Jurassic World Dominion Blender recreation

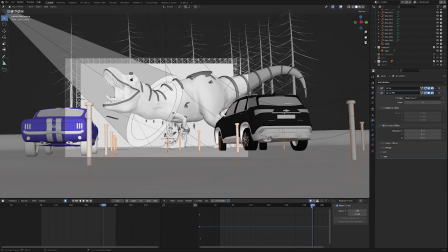I think the original shot is static there's maybe a little bit of a pan to it but I wanted this kind of reveal of the T-Rex walking into
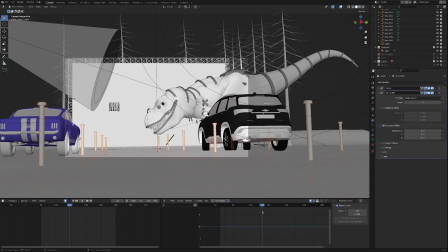frame so it does a slight movement and then I use some noise to give it just a little bit of a kind of slightly
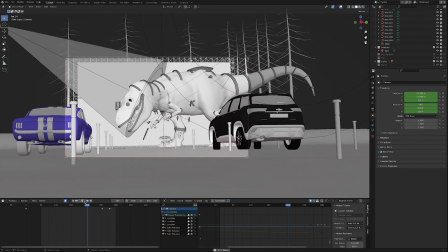handheld feel and if we play back you can you can see that the screen itself is just a very simple plane
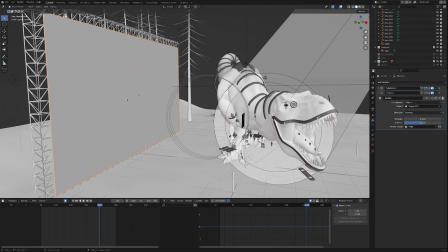i got it in the right kind of aspect ratio for it for a movie theater screen it does have a little bit of displacement i tried to create this kind of slightly
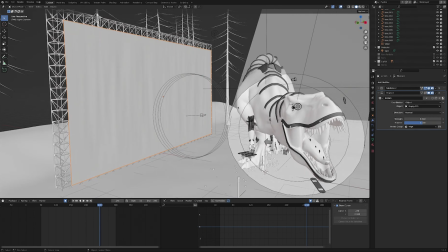fabricy curtain look i don't think it's particularly visible at the end of the day
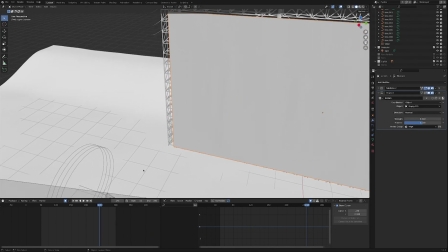but it's there adds a little bit variation and materials wise i also gave it a bit of a noise texture just to
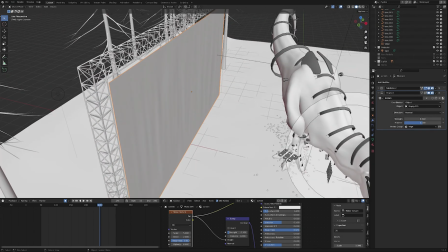so it's not a uniform flat plane and then this really simple kind of truss around the
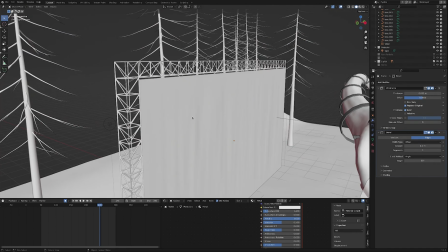edge which i just use a wireframe modifier to make i use the sapling add-on to create these trees at the back
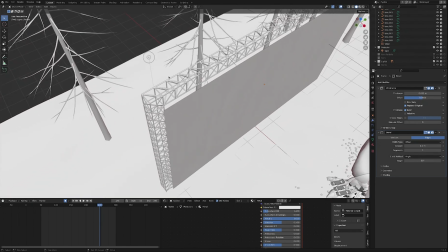again they're pretty much out focus there's no detail to these really it's just to give a little bit of a backdrop i don't think you can really even see them in
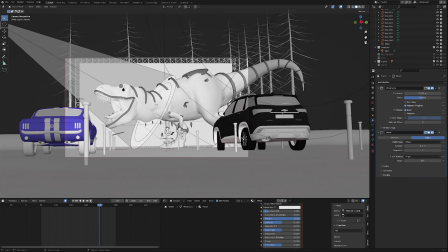the final shot
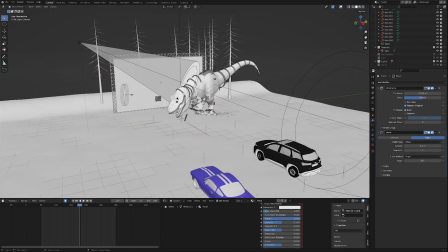and then this is my my t-rex model that i made a couple of years back um animation wise uh i'm certainly not a professional
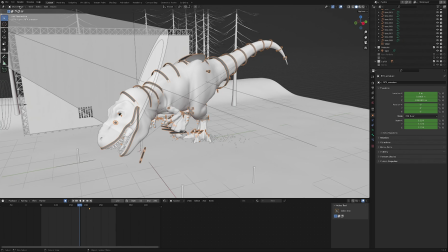animator animation is probably my weakest point so my my strategy is really just to brute force it to add key frames until it works if
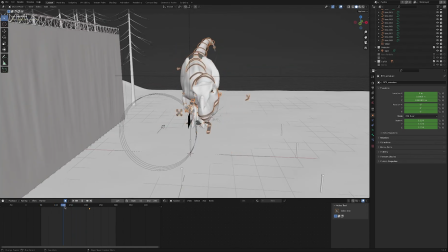you look at it from any other angle but the camera it's really really funky uh the legs kind of clipping through
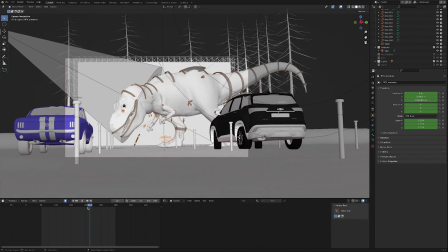each other but you know at the end of the day it's the final shot we're interested in and as long as it works from that camera angle i've got this car strategically
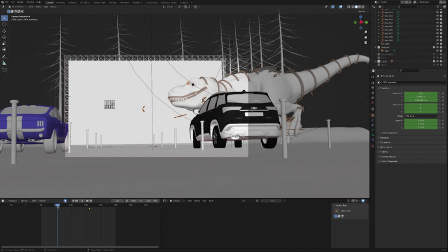placed so that you know you can't quite see what's going on with the legs the
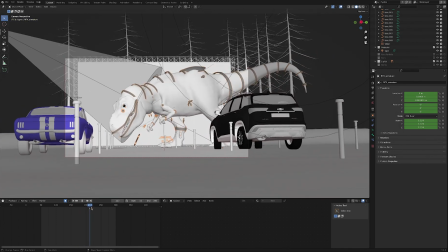the T-Rex in Jurassic Park really walks with this kind of front heavy very weighty movement so I tried to capture that a little bit like it's always the the head is held quite close to the ground like it's about sort of tip over almost and really trying to add a bit of power to the roar
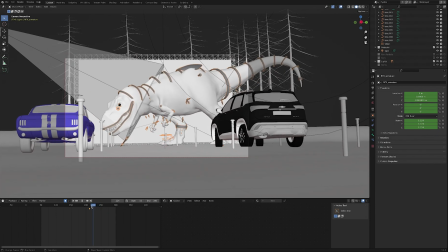there I animated the throat a little bit and the inside of the mouth to kind of create the sense that there's a lot of power
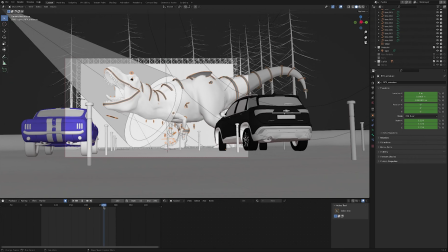coming out of that sound.
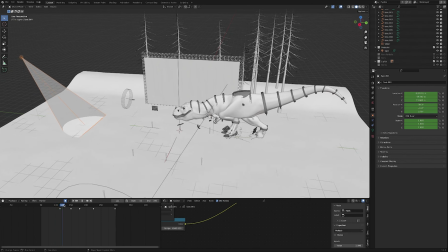Then lighting wise we have the spot lamp here which is meant to be kind of a helicopter off screen looking for the T-Rex. Again added a little bit of random noise so it's moving around and then just added a few simple keyframes. You can see how it comes in and sort of swings around.
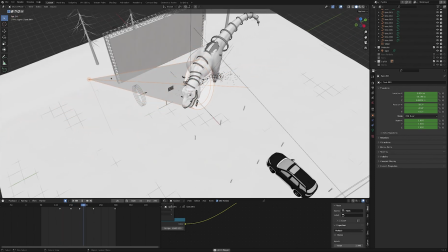I really wanted to create the sense that the helicopter is also moving in 3D space it's not just kind of a static spotlight off to the side so it kind of swings forward as well like the guys in the helicopter are kind of constantly readjusting to keep the T-Rex in their sights.